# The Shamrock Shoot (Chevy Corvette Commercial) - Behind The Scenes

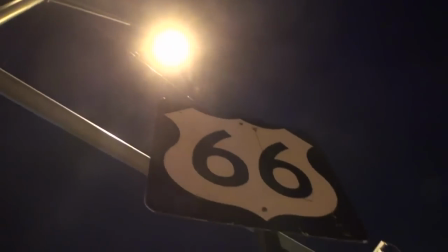[4:15]
And son-in-law Pete Tarana helped us get the Route 66 sign in that shot.
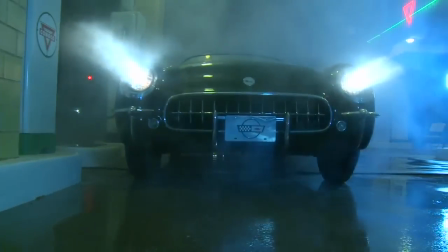[4:22]
As the storyline calls for this mysterious old driverless Corvette to pull into the station, I thought a fog would lend itself to the scene.
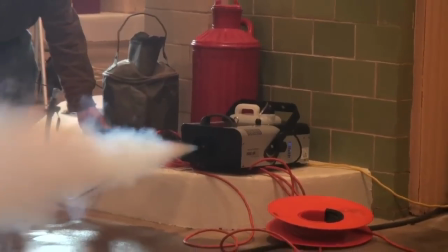[4:31] Hello guys.
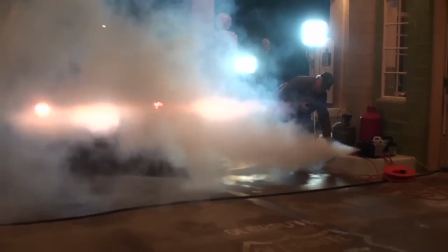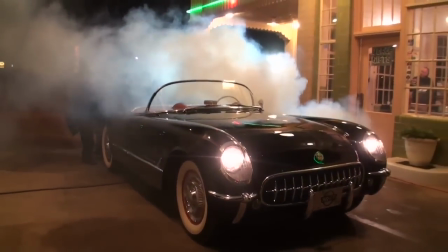[4:38]
So we brought along a fog machine to give us that look when we needed it.
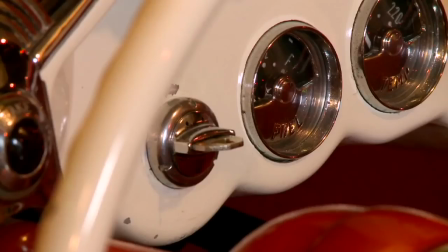[4:43]
The payoff shot is when the old Corvette gasses itself up, then transforms into the 2012 Corvette.
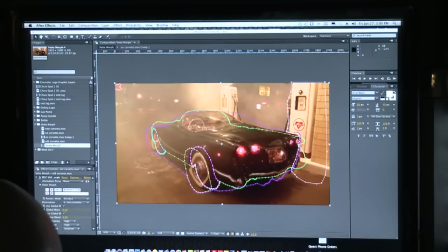[4:51]
That morphing effect, of course, would have to be done in post-production,
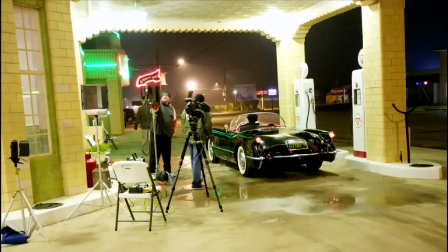[4:55]
but the main thing on site was to position the cars exactly alike, one at a time.
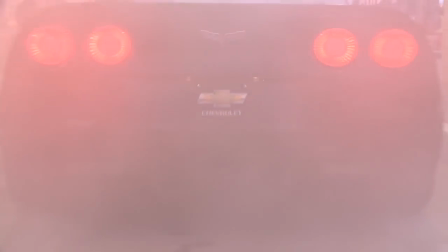[5:01]
The final shot calls for the morphed Corvette to speed away from the station after daylight.
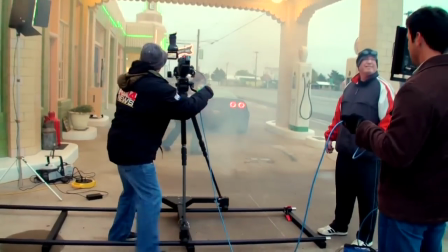[5:06]
We shot that in stages, and since we were going to be pulling out into traffic,
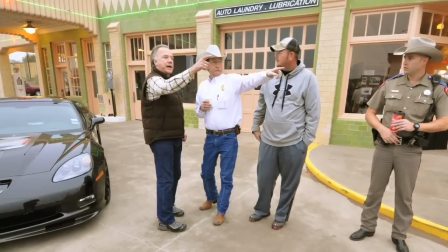[5:10]
we had the local police and a Texas DPS trooper there to block traffic as needed.
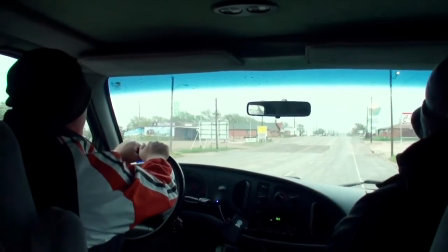[5:16] Okay, so me actually being the right lane that we're in now, or the right lane from the other side?
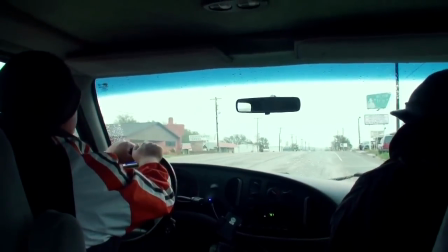[5:21] For the lane you're in now. Okay. I'll come in the inside lane near the center line.
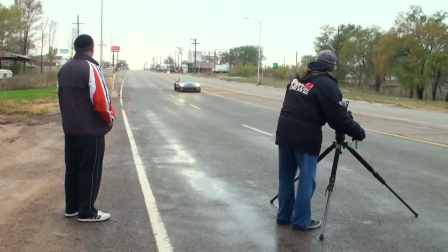[5:29]
I won't lie and say it was not fun, ripping up the highway in a new Corvette and doing it right past the police,
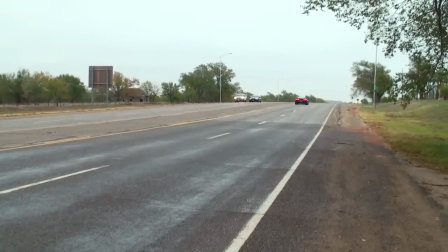[5:36]
who just smiled and kept the road safe for other motorists. We titled the spot, Start Something Special.
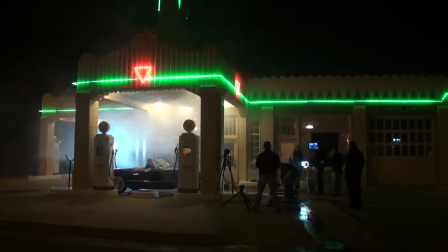[5:43]
The whole process was a hoot, and here's how it finally all came together.
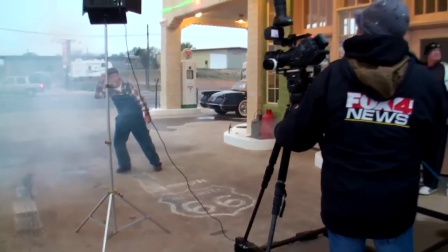[5:48]
This version is a little longer than the entry version, which of course had to be exactly 30 seconds.
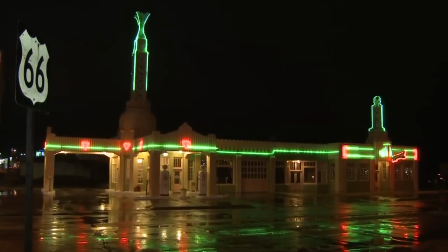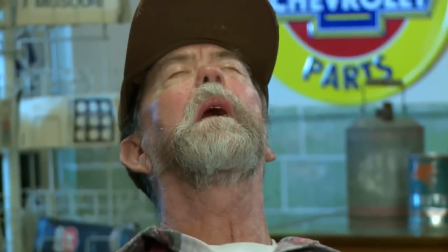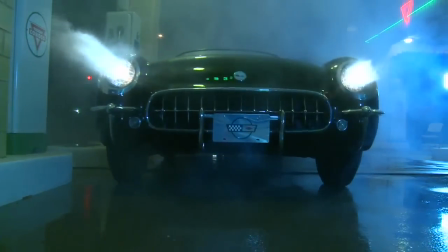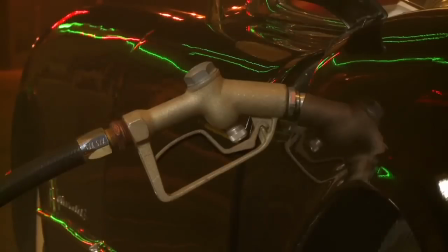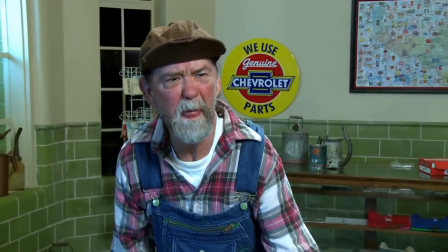[6:22] What the?
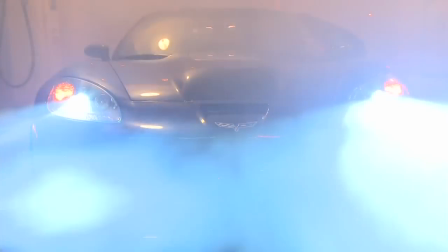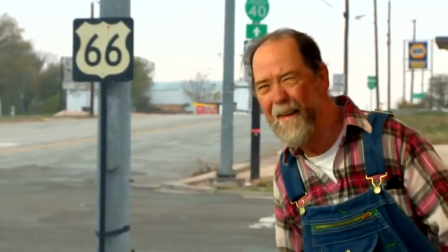[6:32] Chevrolet. Start something special.
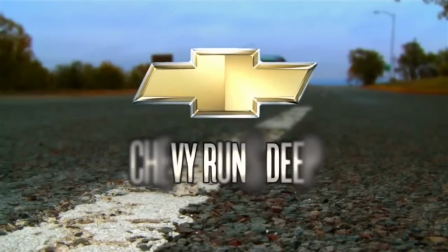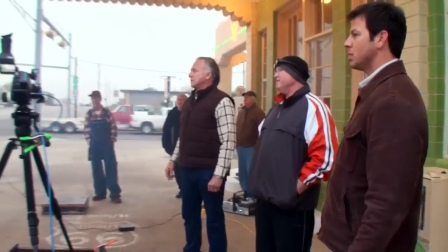[6:40]
And since we'd gone to the expense of taking 5 cars and 9 people a considerable distance to shoot the commercial,
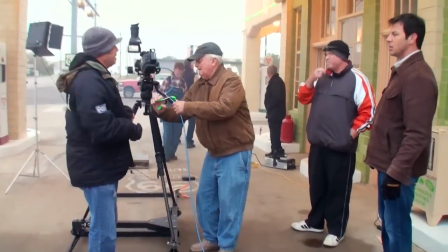[6:47]
it only made sense to try to maximize the time and do a second spot with the 2 Corvettes.
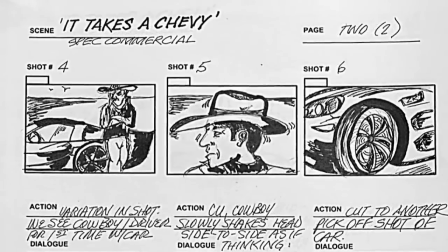[6:54]
Again, I storyboarded what actually amounts to a sight gag, because you really don't know where the commercial's going until the final shots.
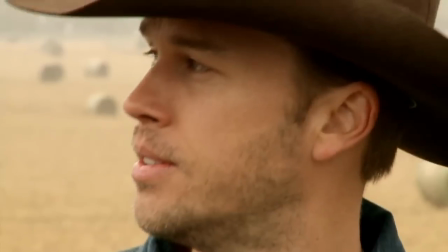[7:02]
You want to grab the audience attention immediately, especially with a possible Super Bowl commercial.
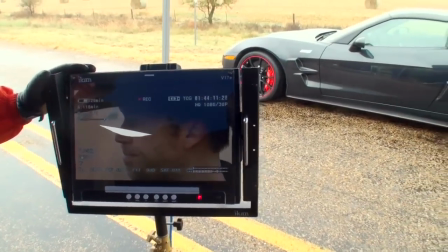[7:07]
So how better to do that than with a good-looking cowboy in a new Corvette?
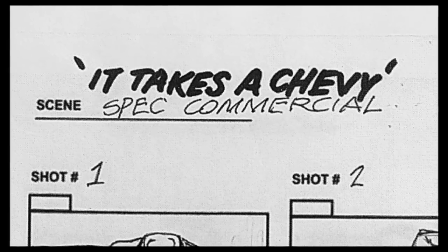[7:12]
At least that was my rationalization. We shot the spot, which I titled It Takes a Chevy, the next day,
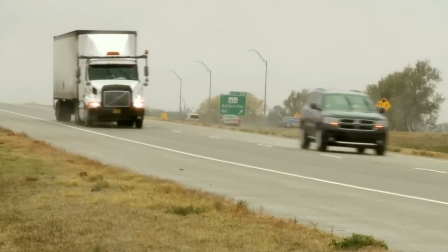[7:20]
also on the old Route 66, but 13 miles west of Shamrock.
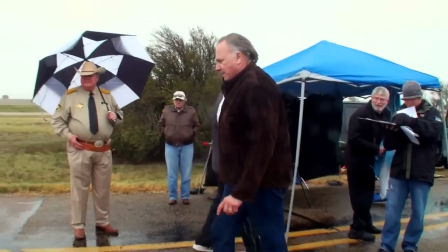[7:26]
It was a cold, dreary, damp day, and I almost called the shoot off.
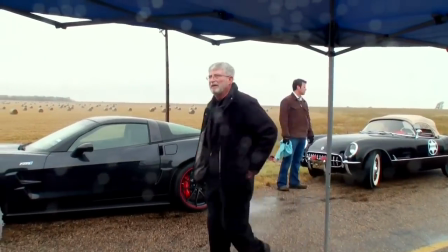[7:31]
But the location was so good for the scene, we decided to just go ahead and shoot, and now I'm glad we did.
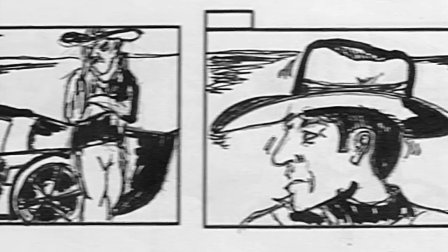[7:37]
That storyline called for an obviously frustrated cowboy at the side of the road leaning against a brand new 2012 ZR1 Corvette.
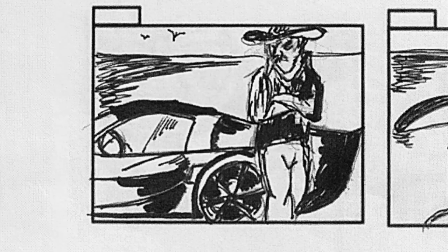[7:46] Okay, I'm rolling. Everyone quiet? All right, stand by, and action.
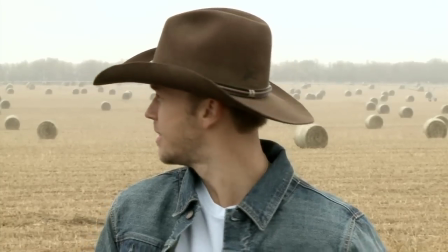[7:51]
Viewers supposed to wonder, well, why is he frustrated? Seems unlikely that a new car would have broken down.
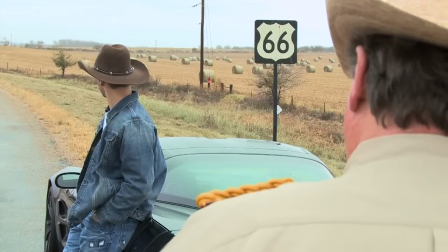[7:58]
Has he had a flat? What's the problem? The answer comes at the end with the payoff shot when the viewer realizes that the cowboy has
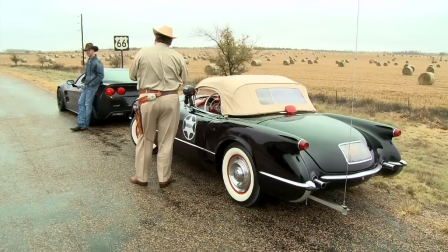[8:06]
been stopped by a county sheriff whose patrol car is a 58-year-old Corvette.
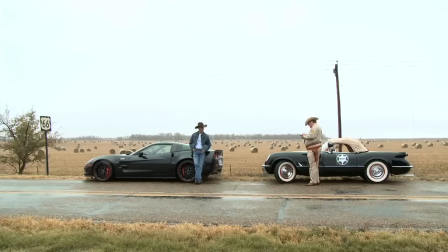[8:12]
Thus, the tagline, It Takes a Chevy to Catch a Chevy.
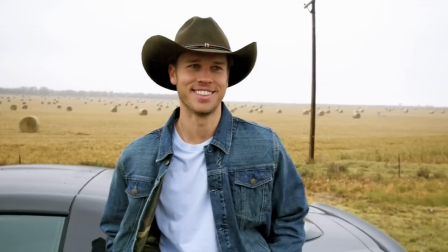[8:16]
The cowboy, by the way, is my son, Ryan Brown, who is an actor and novelist living in New York City.